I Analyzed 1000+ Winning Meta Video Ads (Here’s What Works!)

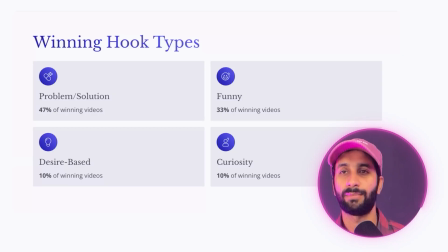739s
But you can also try other type of winning ads. But that was the key learning from all those winning ads. Okay, this is really important. Should your hooks be universally understood? When you try to make ads, the number one principle that I've learned is that you have to make your ads in a way simpler for everybody to understand. You don't have to make a smart ad. You have to make a simple ad that everybody can understand, like lower than 5 grade level understanding, right?
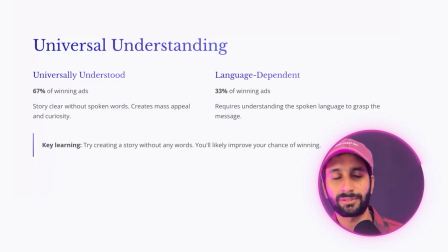763s
And so what I found out was that 67% of winning ads have universally understood hooks, which means that people can understand what's going in the video without even anybody word speaking.
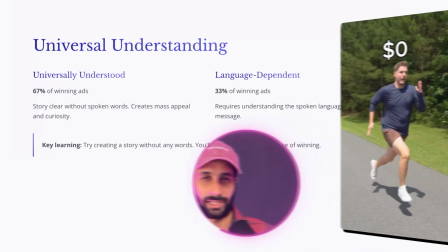773s
There is a Mr. Beast video. You can see it here. And this is the most viral video on Instagram.
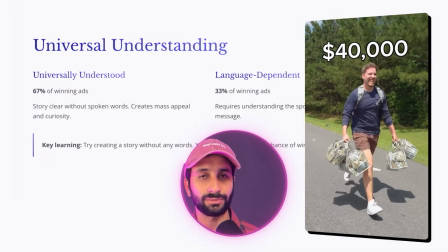778s
And the reason why this video is the most viral video on Instagram, according to Mr. Beast, is because Mr. Beast said like he did not speak any words in it.
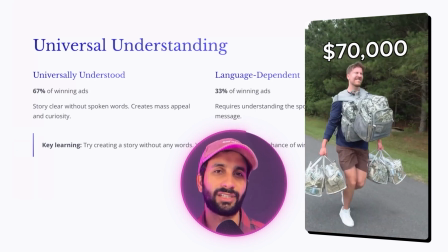786s
He's running with money, and he's just taking more and more money, and that's basically it.
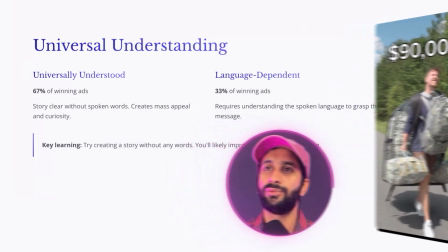790s
So everybody understand it. That's a universally understood hook. To put it in terms of ads perspective, let me give you an example so you can understand.
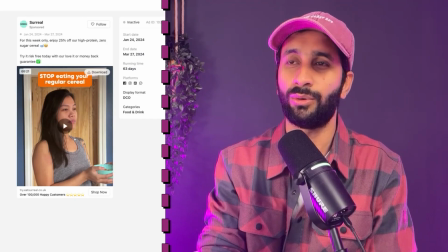798s
So I'm just gonna show you the hook, not the whole video.
I'm never going back to regular cereal.
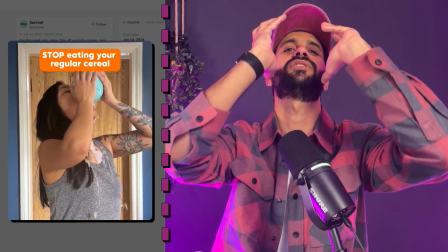802s
So she is taking the cereal and putting it in her mouth, and she's dropping them.
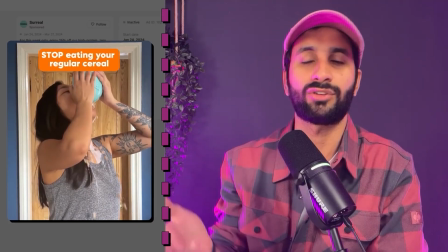808s
Everybody understand that this is a mistake, and they want to stop and they want to look at the video to further understand.
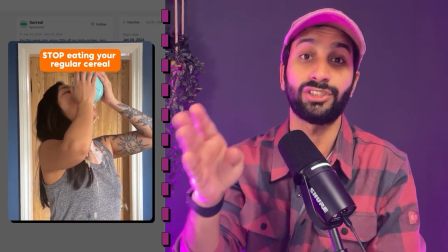813s
Whatever she's saying in the video, it doesn't matter. What matters is what she's showing in the video, and that's a universally understood hook.
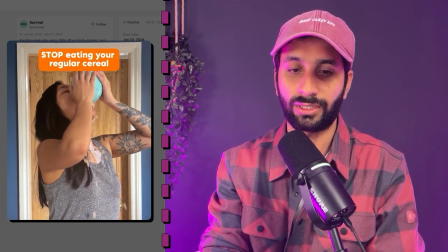819s
What's a not so universally understood hook? Let's look at that. So this is another brand.
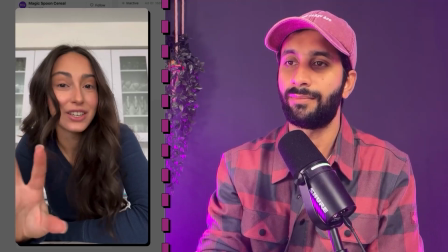824s
The ad ran for a very long time.
I just found my favorite way to get my protein in, and I have to put you on.
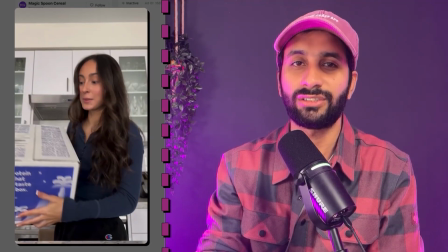829s Magic Spoon just sent me this.
So she's not using cap subtitles. There's no text layover, and she's just talking to you.
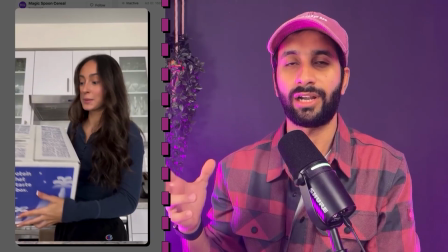834s
So English is like, for example, the most popular language, but still like most of the world still does not speak English.
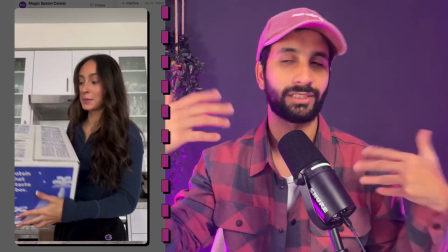842s
So this video, whoever understood English will watch it. And then the demographic is in there and all those things, but like it takes a while to really get it.
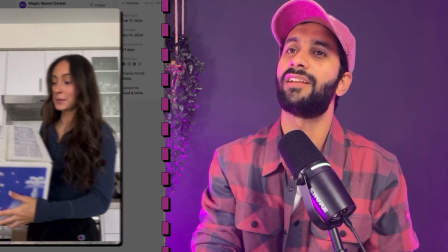849s
And the video itself qualifies for a certain audience. Here's another one which does not have universally understood hook.
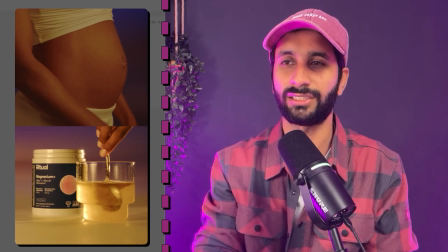855s
So
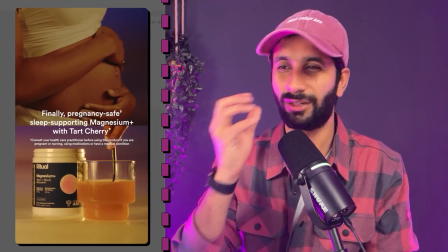858s
you have to read it. So there's a pregnant woman, there's something going on. You really don't know what's going on. Is it a pregnant woman or is it a product solution?
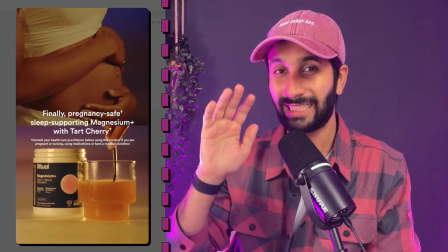865s
Finally, pregnancy safe, sleep supporting magnesium. So it's talking to a specific audience again. It's easier to understand the previous one, but this one is still like, you don't know what's going on in the video. So that's what I mean by universally understood hook.
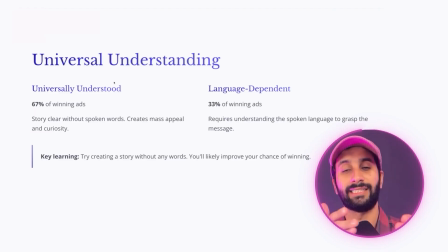876s
So pre-learning, try creating a video in your first frame at least with a visual hook or universally understood hook that everybody understands, so that everybody pays attention. So you qualify them and then slowly explain your story. So you will have a higher chance of winning ad.
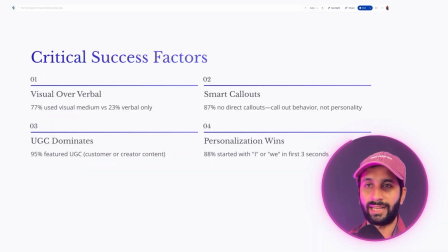891s
So that's about it. I did some other analysis as well, just to give you some rough idea. There is like what kind of hooks are winning. So what kind, like if you say something or you just show your voiceover, which one works? So the one when you say in the video with the visual works way better than just voiceover.
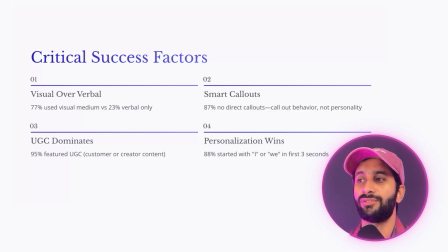910s
Then I saw that smart call out. So like you have to say like calling out a behavior, not a personality. I saw that 87% of no direct call out. So most of the videos, when I try to find out, do you have to qualify in your audience? Apparently most of the, at least those 7, 8, 9 figure brands did not have a qualifying audience.
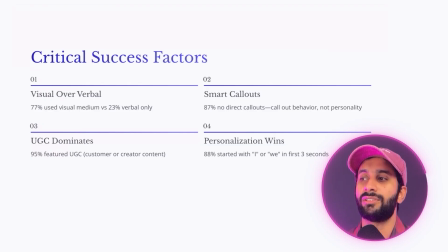925s
For lead gen, it works really well. You have to call out an audience, but for direct to consumer, if you're just calling out a behavior or something relatable, it already gets your attention. So try to figure out that. I still see when I was doing analysis, like UGC still dominates. Everybody's still using UGC. So UGC is not that. 95% of the brands are still using UGC. And the last one is actually very interesting. Should you personalize your hook or not? What does that mean? It means that when you start with a story with I instead of you, should you say I or should you say you? In the winning ad video research, I figured out that 88% were using I. So why would you start with you?
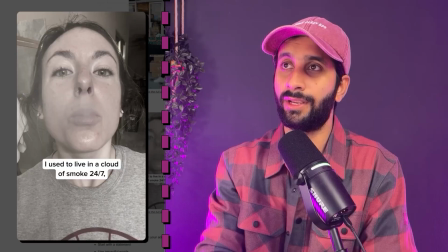962s
Start with I, because you're telling a story and people love storytelling. Here's an example of it.
I used to live in a cloud of smoke 24/7.
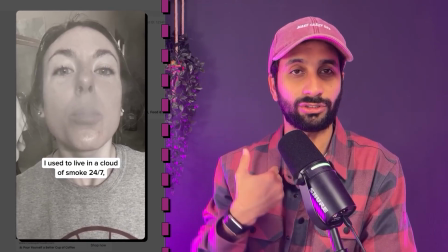968s
I used to live in a cloud of smoke 24/7. So it's telling her own story. And this is the one where we are not using personalization.
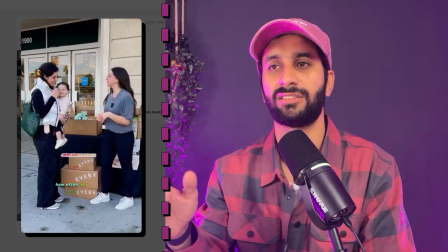976s
It's using you.
How often Can you pass this quiz?
So just using I versus you, I found out I ads are winning more. So when you're running winning video ads, you have to use I, tell a story. People love storytelling, so why would you not tell a story? And so that's the key learning from it. I want to show you an ad that I created based on these winning ads. And this is really important. I applied all those principles to it. So this is the ad that I created.
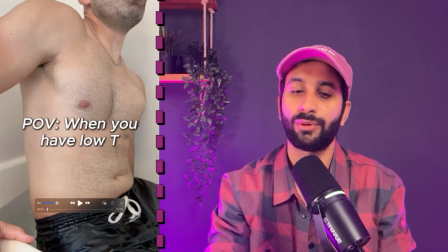1000s
So first of all was like the text low versus point of view when you have low T. So it's qualifying an audience with the low T, but the negative hook is there. And then there's a visual hook on top of it that I learned and I applied. Otherwise I would have just done the talking head video.
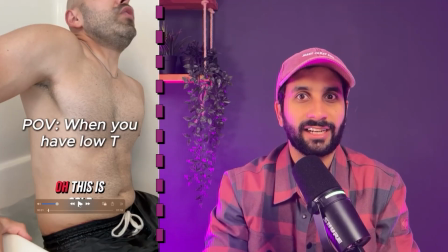1013s
And he's like suffering, right? And so showing that suffering is really important.
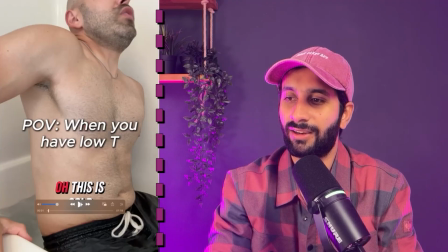1018s
And he's doing some cold therapy. It feels like he's in the water. And so people want to know what's going on.
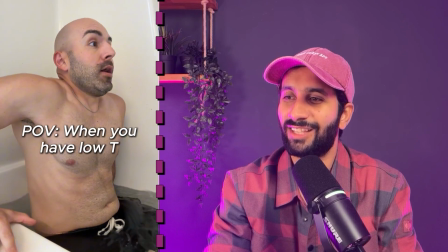1024s This is cold.
And his acting is actually good.
Whoa, what are you doing?
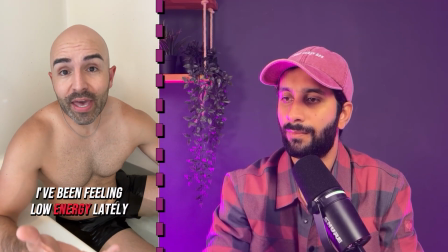1029s Are you okay? I'm 40 and I think I have low testosterone. I've been feeling low energy lately, muscle weakness, and no motivation to initiate intimacy with my partner.
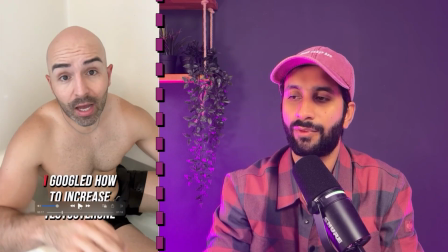1038s It's kind of ruining my life. I googled how to...
So like it's telling the story. It's all about I with personalization.
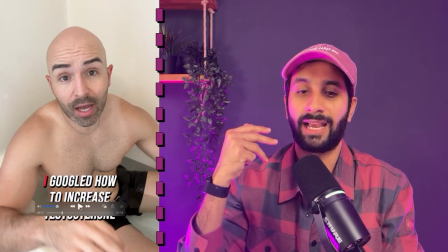1044s
It has a visual hook. It has a verbal hook. It has a text overlay. It's using the word low T, which is the key word that I want to talk about.
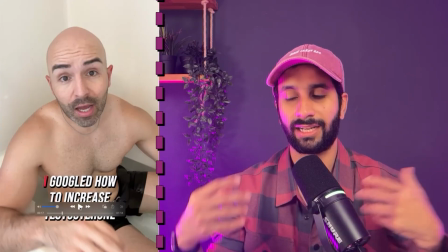1051s
It has a powerful wording in it, like the negative hook is low.
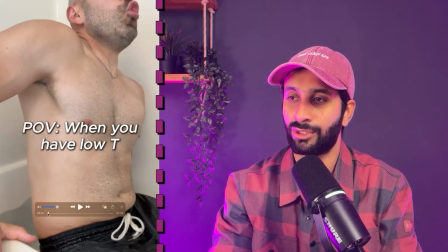1054s
So all those things are there in the winning visual hook, that it is qualifies as a winning video.
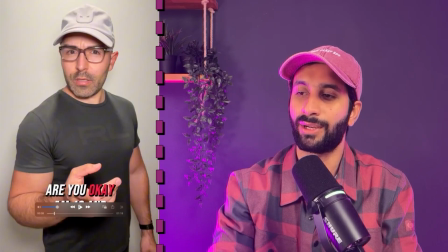1060s
And then he talks about his own storytelling, and because it's a skit video, 40 and I think I have low testosterone.
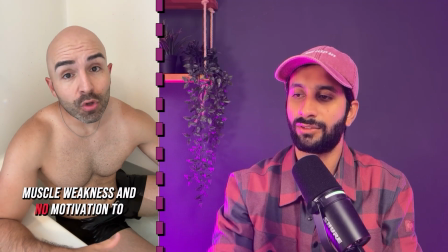1066s
I've been feeling low energy lately, muscle weakness, and talking about all the problems they have. It's a problem solution ad.
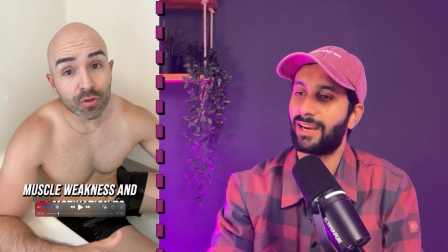1071s
As I told you, problem solution ads work really well. So that's there as well.
No motivation to initiate intimacy with my partner.
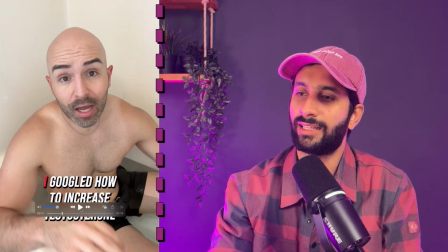1077s It's kind of ruining my life.
And then it all talks about a solution as well at the here.
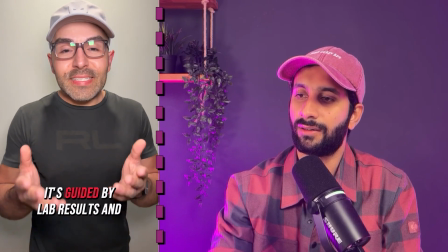1082s Personalized evidence-based hormone therapy. It's guided by lab results and tailored to your unique health needs. They're bioidentical formulations.
So like it's a very long video. Like I applied all those principles in this ad to get people's attention, and it worked really well.
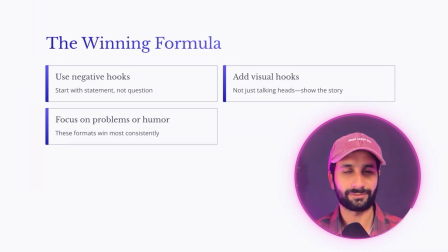1097s
So here's a summary for you in 3 pointers that you can take away from this video. Use negative hooks and start with the statement, not question. Second, focus on problem or humor ads if you want higher chances of winning. And the third thing is add a visual hook in your video.
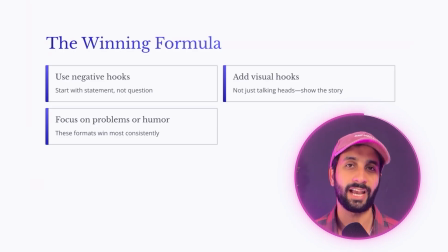1111s
And these 3 things will already help you to find a winning ad and winning hook that you can actually go and improve the performance on top of it. That's all from my side. Simple things, just apply, and I hope you found this video useful. So that was the breakdown. 1,000+ winning video ads, 9 questions answered, the exact creative patterns that you can steal for your own ads. Now, here's the most important part most marketers overlook: the execution of it. Knowing these patterns is great, but turning them into high performing creatives, that's what my team does. So if you want help scaling your ads with psychology led creatives and these type of creative patterns that we learned from the videos, scan this QR code or check the link in the description. You can book a call with me. We're happy to run those ads for you and create those ads for you. And if you have any questions, comment below. I'll reply all of them. Until then, see you in the next video.